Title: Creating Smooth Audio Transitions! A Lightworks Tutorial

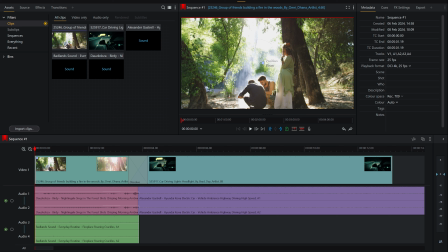Hey there, Chris Wells here, and today we're going to be looking at how to create smooth transitions between your audio clips. So let's give this sequence a cheeky little play.
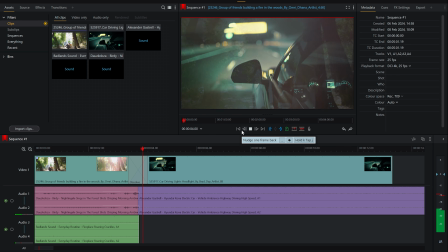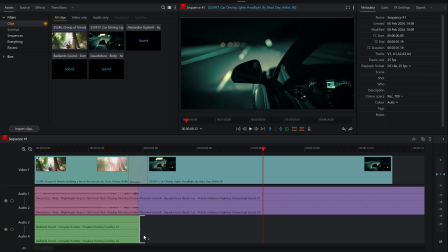So as you can see, we've got a bit of a hard transition there between the kinds of sounds.
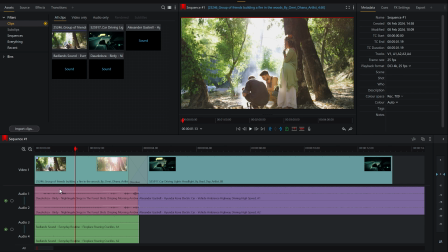So on the forest side, we've got two layers of sounds here. We've got, let's just solo the tracks by using this button here. So we've got the sounds of the birds chirping.
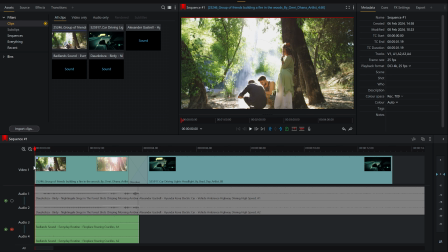And if I solo this track, we've also got the sounds of the fire. Very subtle there.
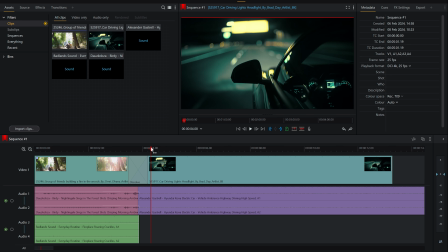And then on this side, it's just the sound of the car.
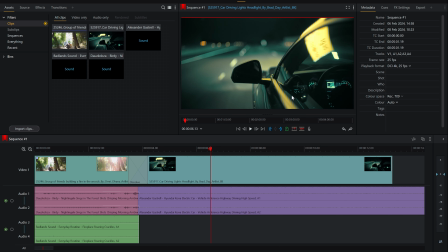And creatively, I decided to go for the sound of inside the car because it's like subjectively, it's like the perspective of the characters inside the car looking out. Because, you know, if it was actually outside the car, it would just be like
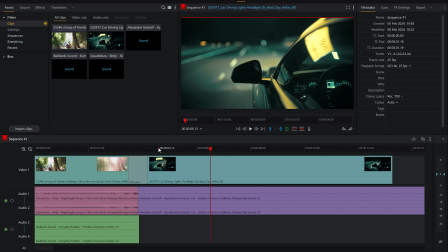very windy, which we don't really want, because I feel like, you know, I want this kind of dreamlike, whimsical kind of mood for the film.
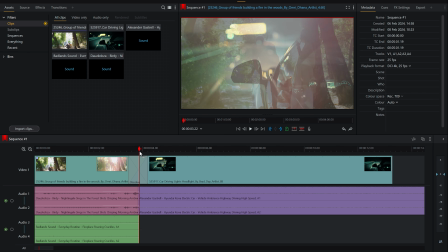So to go with that, we've got a nice little cross dissolve here, you know, but the sound doesn't do that.
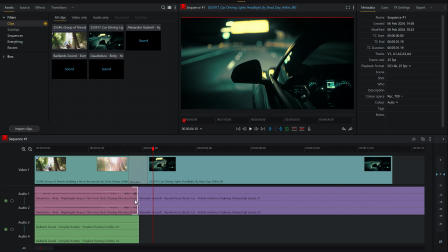So what we want is we want to kind of make that sound transition with it. So there's actually a couple of different ways we can do it.
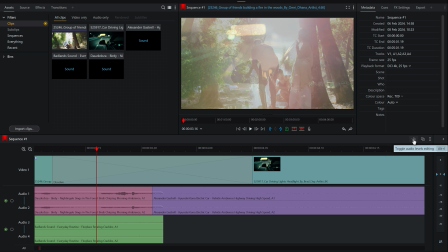The first way is we can just zoom in a little bit, is we can just go up here to toggle audio levels editing, and let's just go to solo.
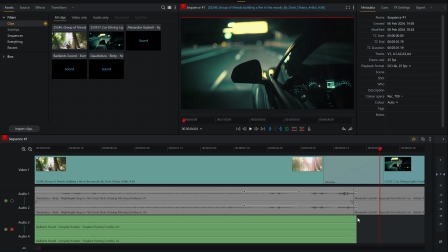So this is the fire sounds, and what we do is we go to the top right corner where this little triangle appears, and we click and we drag, and this will start to create a fade. And what I want to do is I actually want the fire to start fading quite a bit before.
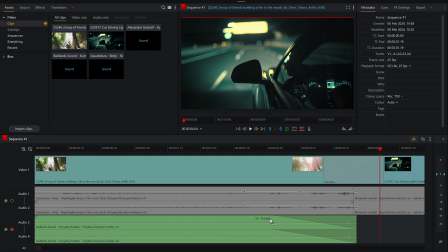So this is going to fade, you can see there's a little number there, 26 frames, so that's actually over a second.
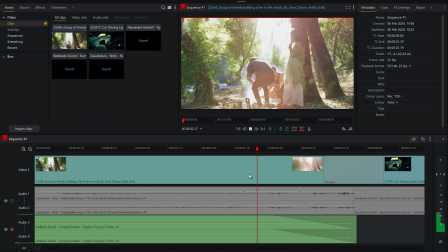So let's just play that now. There we go, and it fades as it transitions in.
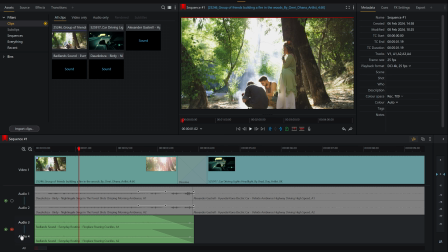So it's going to kind of add a lot longer. So let's just play that now and let's see how that goes.
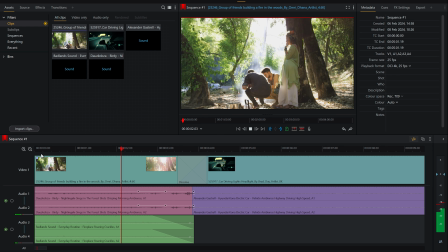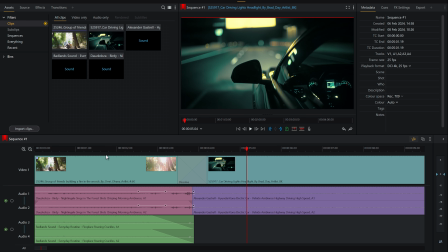So obviously the fire fades out quite nicely, and that works quite well, but we've still got the hard transition of these two sounds here. So what we want to do for that one is we want to go up to effects, then to audio, and then we've got a crossfade here.
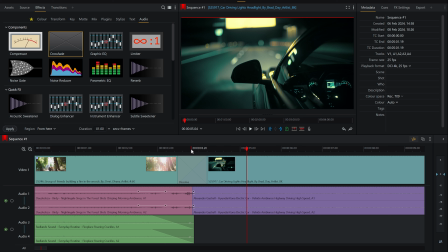And the easiest way to get the right length from the crossfade that we want is to kind of scrub our playhead to where we want that transition to go.
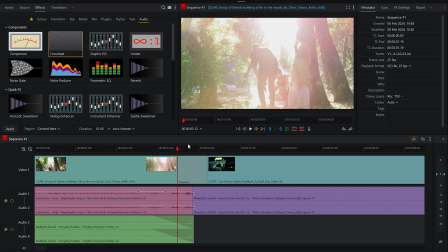And I'm going to literally do it in time with the dissolve. So I'm just going to drag it to the start of the dissolve. And then on our keyboard, I'm going to press I to set an endpoint. And then I'm just going to drag
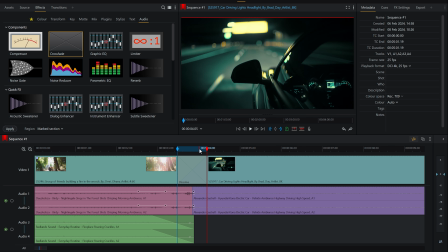another point here, which is, as you can see, we've created a little marked area here. Find the crossfade, which I've already got selected here. So there we go, I've got a crossfade. And then down here, it says which region it wants the crossfade to go into.
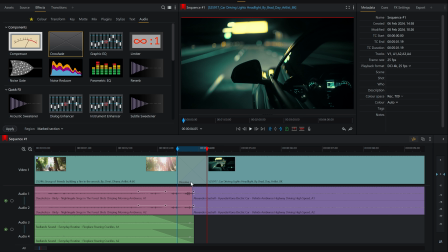And we've got here marked section, which is what this area is here. Press apply.
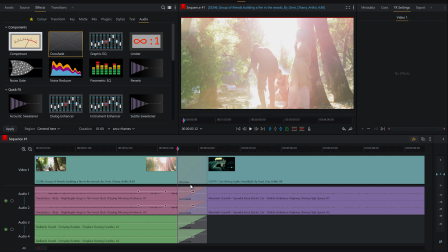Oh, and I've accidentally added it to both, which we don't want to do. So I'm just going to control Z, bam, and do that.
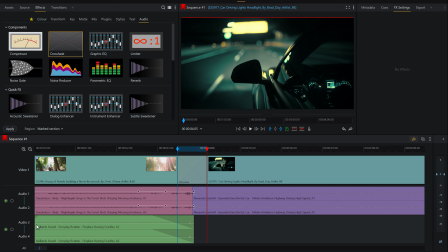And to make it not go onto both, all I've got to do is go across and click on the track here to deselect it
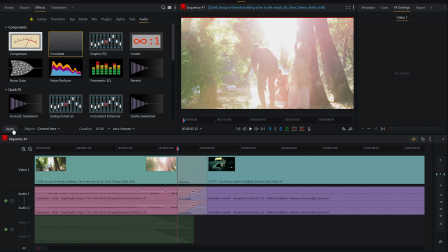and then press apply, and bam, and you'll see it's applied to it just on the single track.
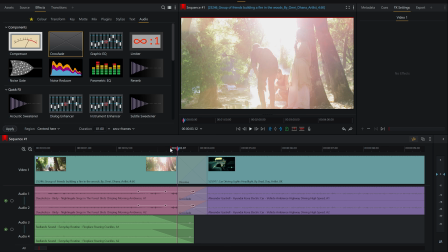And then all I've got to do is reactivate the track, and then you'll see it's applied it to just that clip.
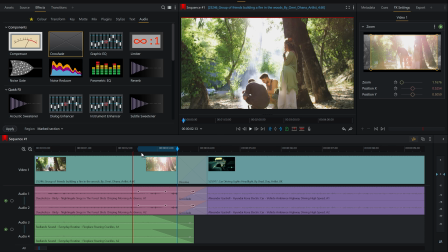As I've dragged it back, you'll see I've accidentally, the playhead is still dragging a marked area.
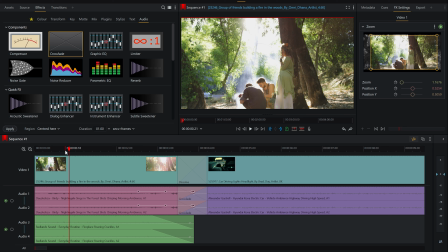So to get rid of that, all I've got to do is press P on the keyboard to clear all the marked areas.
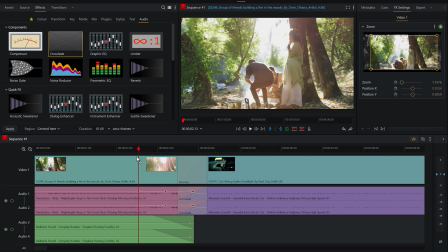So there we go.